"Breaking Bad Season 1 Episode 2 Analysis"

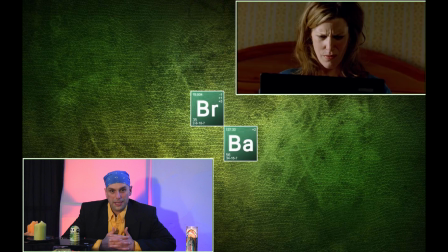[11:29]
I understand this would need some ends that have to be connected,
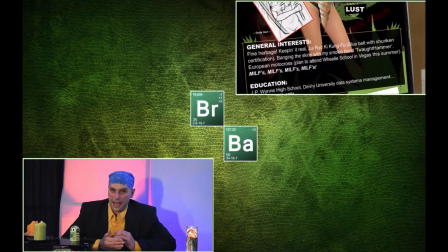[11:33]
but not too many of a high school science teacher figured it out in under 6 hours and was at his house telling him that they need to get together and cook meth.
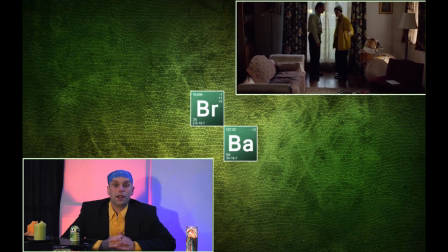[11:42]
Want to point that out. Back at the Pinkman house, Walt and Jesse are discussing what to do with Crazy 8 in his state of not being dead.
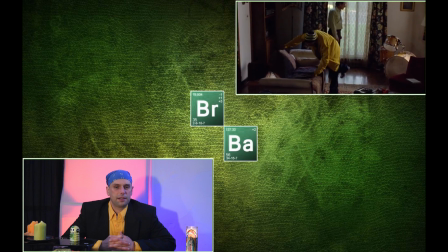[11:51]
Walt attempts to find out what kind of person Crazy 8 actually is. Nice conversation of how the drug breakdown works on the street.
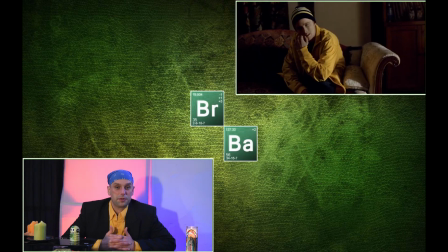[11:59]
The use of Starbucks business plan put it all into layman's terms for us all. He's a distributor of beans. As the two heroes are trying to decide how violent the survivor might be, see if they're in danger or not, noise can be heard from the basement.
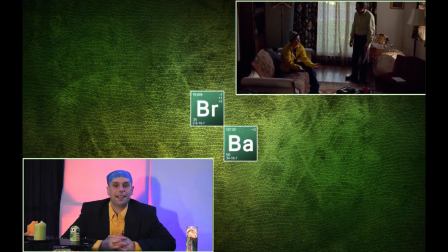[12:14]
Of course, Jesse and Walt did not tie up the violent drug dealer that they left in the basement.
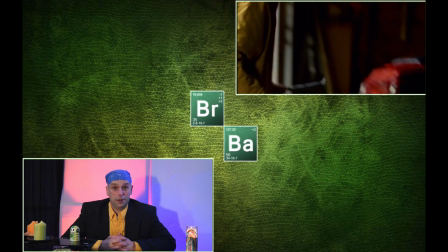[12:19]
Jesse grabs a kryptonite bike lock. I really hope that they work better for restraining drug dealers than they do keeping bikes safe.
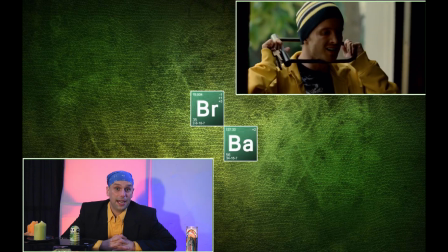[12:27]
Twice I have been let down by kryptonite bike locks, putting that out there for everyone. But once they get him secured,
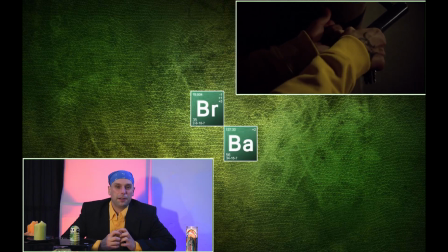[12:34]
these two return to an almost married couple battle for struggle or power and authority as they're bickering back and forth.
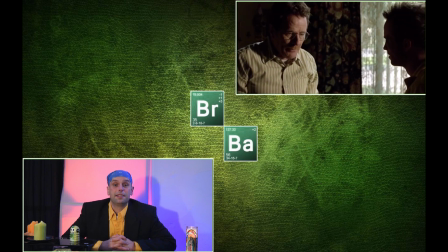[12:41]
The scientist in Walt comes through, and the decision to dissolve one of the bodies in acid is agreed upon.
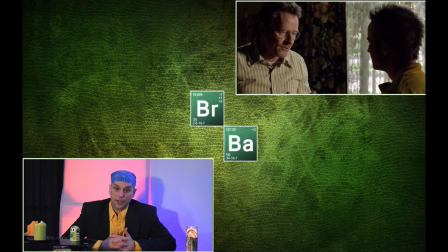[12:48]
Little does Jesse know, Walt already decided to do this earlier in the day by getting the acid from school, stealing it essentially.
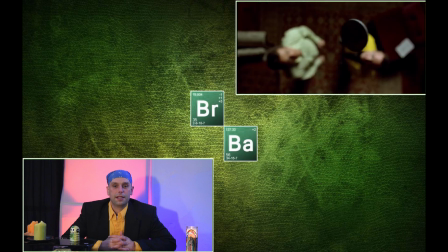[12:55]
And when the situation breaks down to the most base level, a coin is flipped to assign duties to each person.
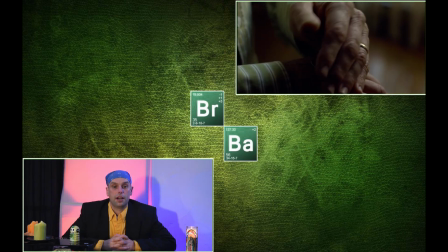[13:01]
Walt loses the coin toss, and we assume he lost whatever they decided.
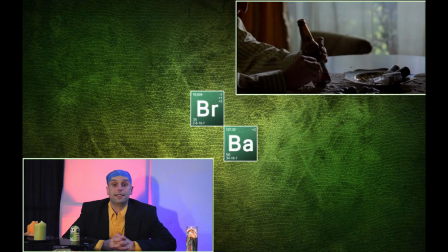[13:07]
A direct cut is done to the next scene.
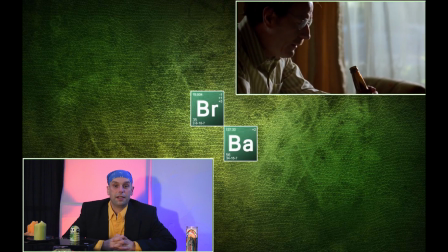[13:11]
Bernstein, this episode's director, does a nice job of giving us, as the viewer, a moment to question what has happened.
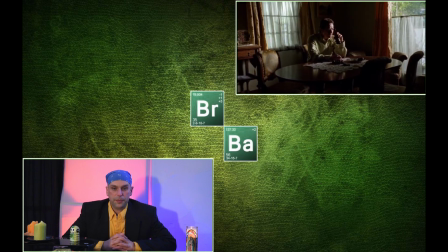[13:17]
Because we see Walt sitting at a table, he's in full contemplation having a beer.
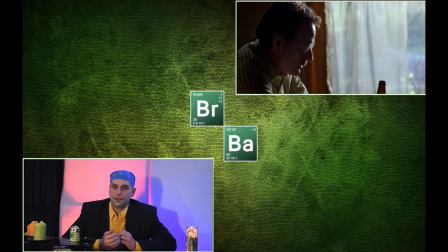[13:22]
Giving us to question if Walt's last coin toss, like when him losing the coin toss, did that mean that he had to kill Crazy 8? Did he have to dissolve the body? The silence in question is broken quickly with a phone ring, and we know that
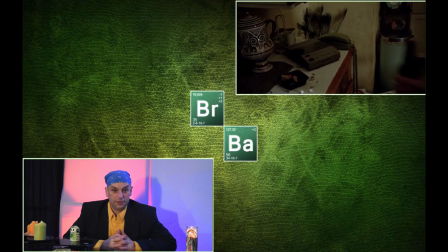[13:37]
we're at Jesse's house, and Jesse is calling to find out what kind of plastic tub to get.
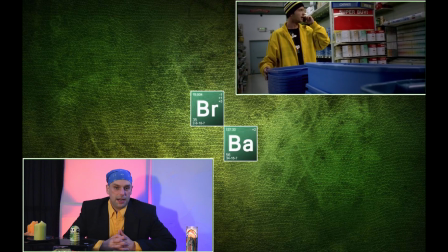[13:43]
Therefore, he's the one who gets to dissolve an acid. There's a nice breakdown of how to discover what kind of polyethylene container you have to be
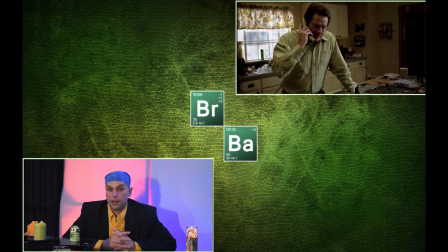[13:52]
researching by the number in the little triangle, or the letters in the little triangle. Great information for the recycler.
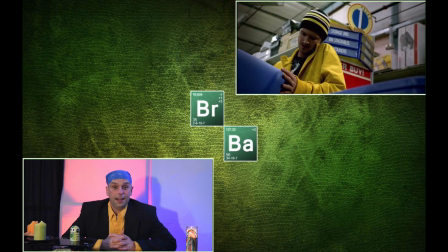[13:59]
Didn't really pay off too well for Jesse. But back to the color palette.
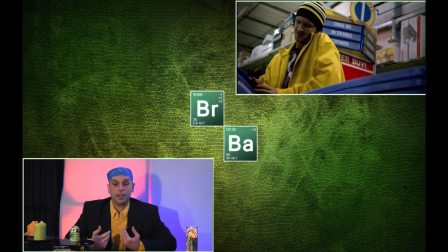[14:03]
Walt picks up a green phone to talk to Jesse, who is wearing yellow and deciding on a plastic tub that is blue.
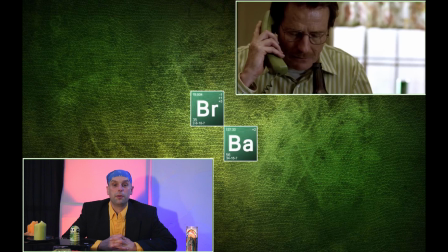[14:08]
That happens to be Skylar's main color this far. Behind Jesse is the paint wall, where we see the paint samples that could be arguably nothing at all, and maybe they're not,
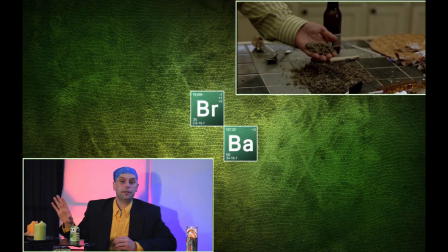[14:17]
but the amount of detail that has been paid this far leads me to believe that there's something more to it than just plain paint samples.
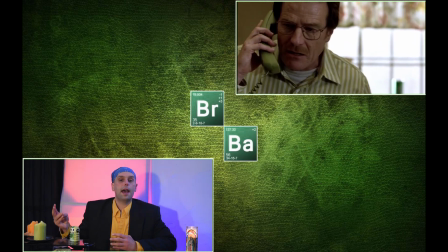[14:25]
Blue, red, yellow, green,
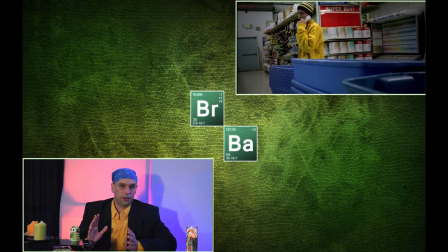[14:27]
and beige have been too prominent for this to be just a coincidence that happened to go on while we're filming.
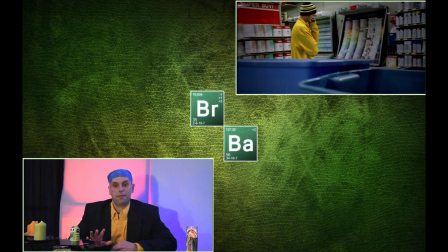[14:35]
I'm not saying that this is a tremendous find and the key to the universe,
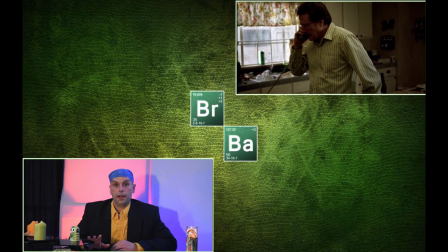[14:39]
but it is a nice feather in the cap of the art department, and it pulled everything really tightly together.
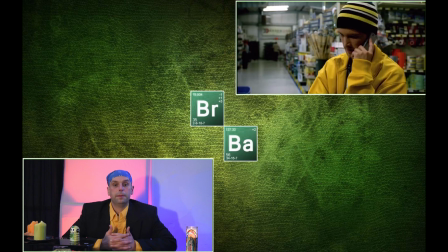[14:45]
While talking to Jesse, a big pile of weed is found by Walt, green.
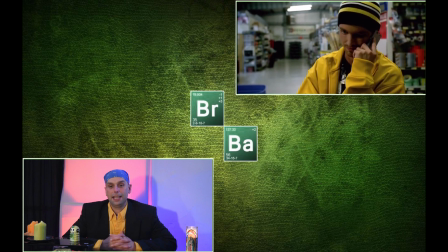[14:51]
During the conversation, Walt admits that he has not done anything with Crazy 8 yet, but he's building up the courage to do so. Jesse tries to ease the feelings with some unsettling words of wisdom that come across quite poorly.
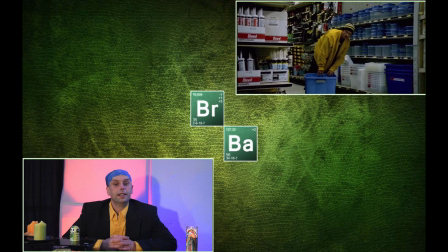[15:05]
The conversation ends and Jesse returns to container shopping, trying to fit himself into a plastic tote within one of the aisles.
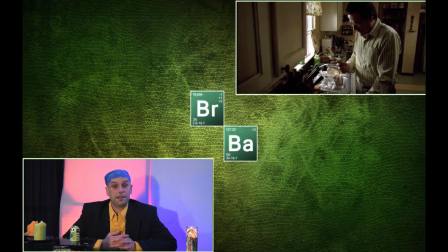[15:14]
Back at the house of Pinkman, Walt is testing out methods of killing. Hammer, knife, and the like.
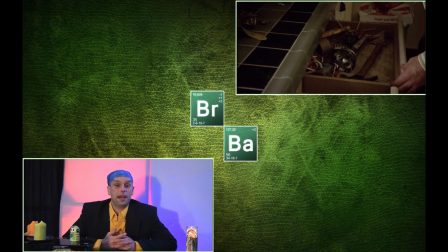[15:21]
He pulls out the guns from the bad drug deal which happened during the pilot episode. They happen to be in a bright yellow bag. We get an image of Walt standing at the top of the basement steps.
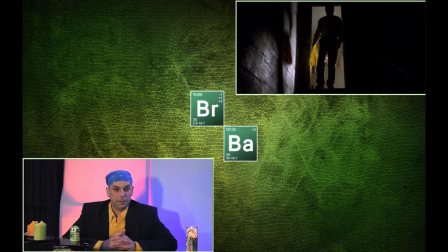[15:32]
No color can be seen except the glowing yellow bag. This was done with extreme intent.